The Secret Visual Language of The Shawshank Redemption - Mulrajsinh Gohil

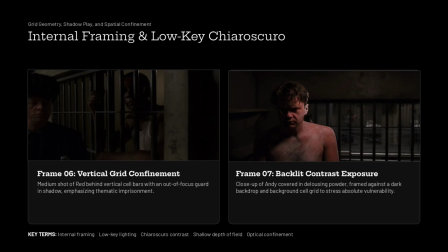4:13 Deakins uses the low-key single source directional lighting, casting one side of the Andy's face into a near total darkness while highlighting the stark white powder.
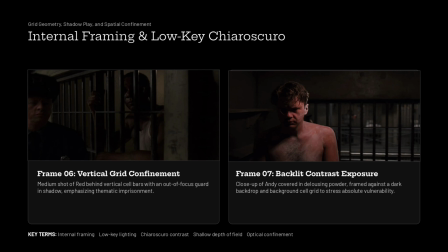4:28 The horizontal and vertical bars of the cell grid remain visibly directly behind him in a shallow depth of field. This visual contrast underscores the emotional shock of loss of autonomy and marks the beginning of the spatial isolation within Shawshank.
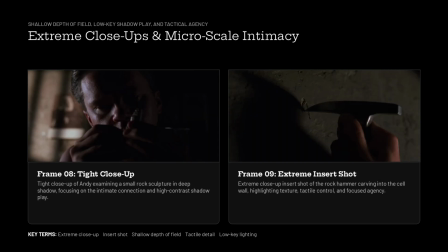4:48 On slide 4, shifting from the grand architecture to micro-scale intimacy using the extreme close-up and insert shot to highlight Andy's quiet resilience. In frame 8, The camera tightly frames Andy's face in near total darkness, lit only by a faint rim light.
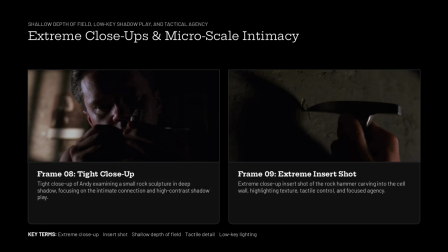5:05 By restricting the field of view, the frame isolates his internal focus. The extremely shallow depth of field throws the background completely out of focus, removing the physical prison bar from view and centering our attention on his individual agency.
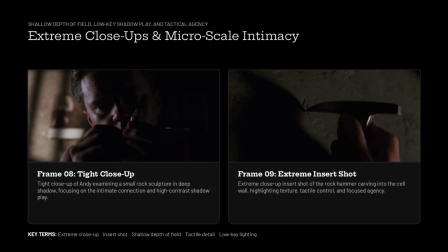5:22 Frame 8 acts as a crucial insert shot, focusing on the tactile detail of the small rock hammer piercing the stone wall. The heavy low-key shadows obscure the scale of the wall, making the tool look impossibly small against the concrete barrier.
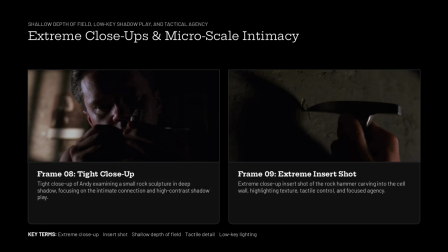5:41 Through this intimate camera distance, cinematography transforms a quite hidden act into a central visual motif of persistence.
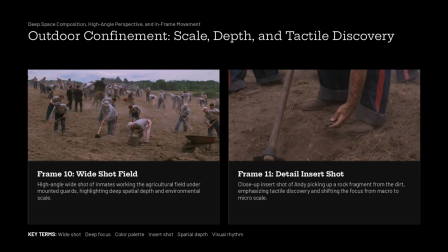5:54 On fifth slide, we examine how the cinematography constructs a confinement even in the open outdoor environments. In the frame 10, Deakins uses a wide, high-angle, deep space composition during the field labor sequence.
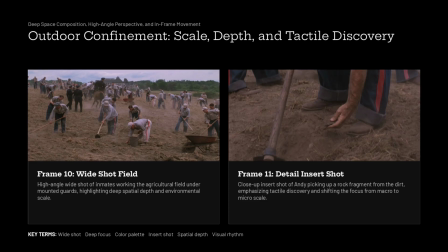6:07 Even though the inmates are the outside under the open sky, the frame is the visually overcrowded with the bowed bodies, dusty earth tones, and the mounted guards framing the background.
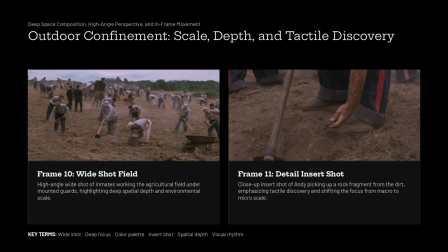6:20 The desaturated dusty color palettes usually blend the men directly into the dirt, reinforcing their reduction to the physical labor. This sprawling wide shot cuts directly to frame 11.
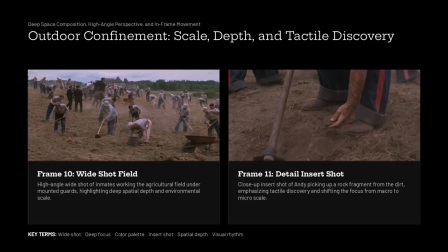6:37 An immense insert shot focusing on Andy's hand picking up a piece of rock. The camera drops right down to ground level, cutting all surrounding environments.
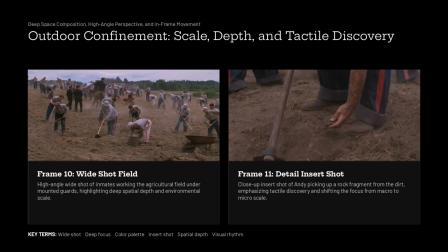6:51 This abrupt shifts in camera distance break a repetitive visual rhythm of the labor sequence, highlight a subtle movement of the personal discovery and the individual focus amidst collective subjugation.
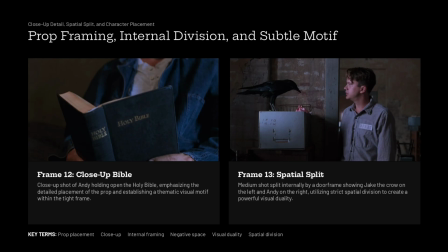7:08 Moving to slide 6, we examine how Deakins uses the prop placement and the architectural element to embed subtle narrative detail into the frame. In the frame 12, we see a tight close-up of the Andy holding open the Bible.
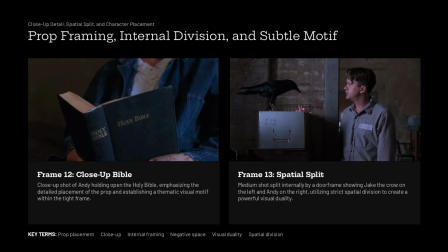7:23 The camera cuts off Andy's head and eyes, directing complete visual attention onto the physical object held within his hand. Soft directional light hits the gilt lettering, creating a sharp contrast against his dark denim uniform.
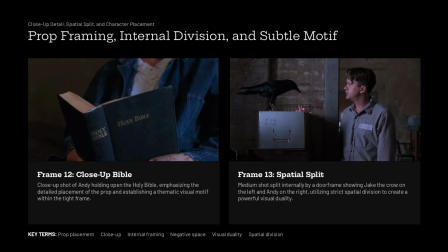7:41 This shot acts as a crucial setup for the key prop that gains complete visual resonance later in the film. In frame 13, Deakins uses a vertical door frame to create a clear spatial division within a medium shot. On the left,
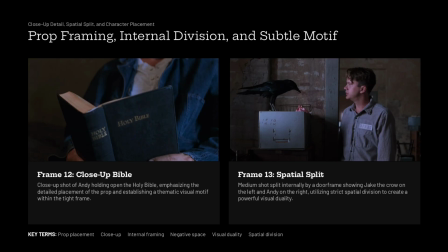8:02 Jack the Crow purchases in deep shadow atop a file cabinet. On the right, and Andy stands lit in profile.
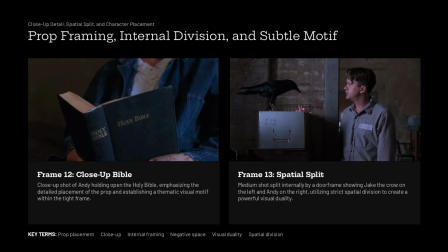8:14 The doorway creates a physical barrier dividing the frame into two separate compartments, visually mirroring the fragmented institutionalized space of the library.
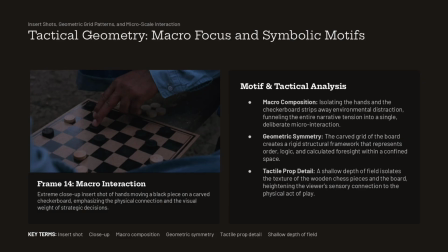8:27 In frame 14, macro interaction. Extreme close-up insert shot of the hand moving a black piece on a carved checkboard, emphasizing the physical connection and the visual weight of the strategic decision.
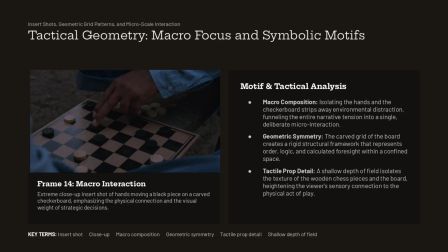8:42 And also, by side of this, mentions motifs and tactical analysis, macro composition, geometric symmetry, and the tactile prop details.
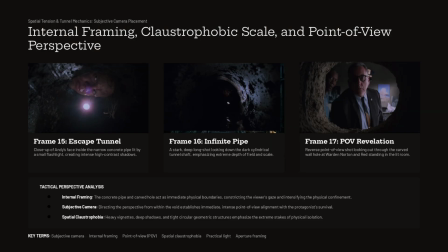8:56 On this slide, we analyze the climax of the Andy's escape, where the Deakins rely on the subjective camera placement and the extreme internal framing to generate intense spatial tension. In frame 15, the camera traps us inside the circular concrete pipe right alongside Andy's,
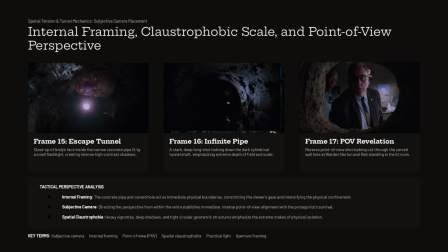9:13 and Deakins uses a single diegetic practical light source, his small flashlight, which casts harsh specular highlight against the wet concrete while keeping the surrounding space in total darkness.
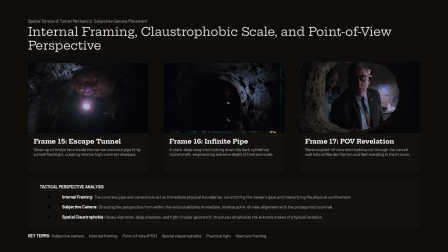9:29 Frame 16 pushes this claustrophobia further by aligning the camera lens directly down to center of the dark tunnel shaft. The circular wall acts as a natural aperture, compressing the field of view and visually reinforcing the sheer physical barrier Andy must crawl through.
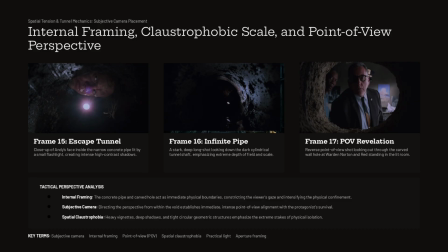9:50 Finally, frame 17 flips the spatial perspective in a brilliant point of view shot looking out from inside the wall. The jagged edges of the carved hole create a dynamic internal frame trapping Warden Norton red inside circle.
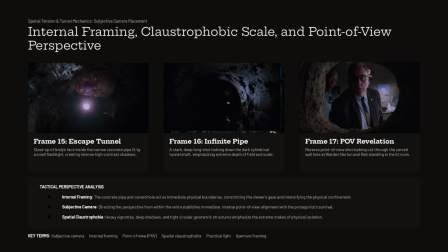10:08 By placing the camera inside the wall looking out, the cinematography visually confirms that the ND has already escaped the physical boundary of the room, leaving the authoritative figures staring helplessly into the void.
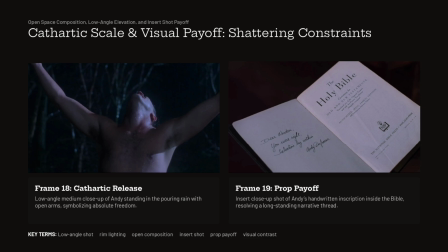10:26 On the last slide, we analyze the ultimate visual payoff where the spatial geometry and the prop motifs resolve. In the frame 18, Deakins uses a dynamic low-angle medium close-up and the ND emerges into the night air.
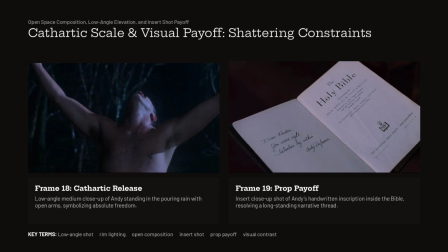10:41 Notice how his arms reach diagonally towards the outer edges of the frame, completely breaking the rigid vertical and the horizontal grid lines that define the prison's interiors. The torrential rain provides a rich visual texture, illuminated
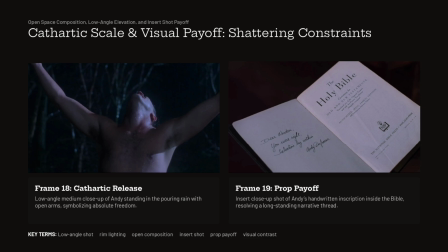11:01 by the strong rim lighting against the dark forest background to create a moment of the absolute spatial release. In the frame 19 acts as a direct visual rhythm to the Bible close-up from earlier.
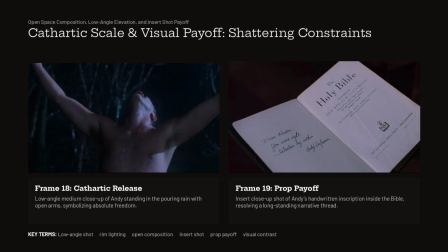11:16 This tight insert shot focused on the ND's handwritten notes inscribed inside the cover by filling the frame with the high contrast text, and the camera emphasizes human intellect overcoming institutional control,
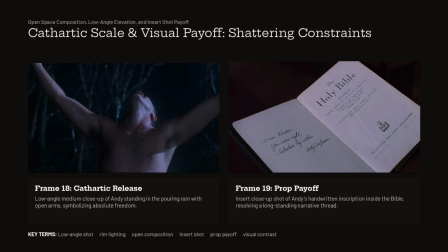11:35 completing the visual thread set up by the prop earlier in the narrative. In the conclusion, the Shawshank Redemption achieves its impact not merely through the script but also through the deliberate visual grammars. By the contrasting rigid vertical grids and the high angle confinement against the macro insert and the wide angle release, Deakins translates institutional control and the ultimate liberation into a spatial reality. Ultimately, his cinematography proves that the cinema speaks its own distinct language written in the light, shadow and frame boundaries. Thank you for watching. I look forward to your thoughts. Thank you very much.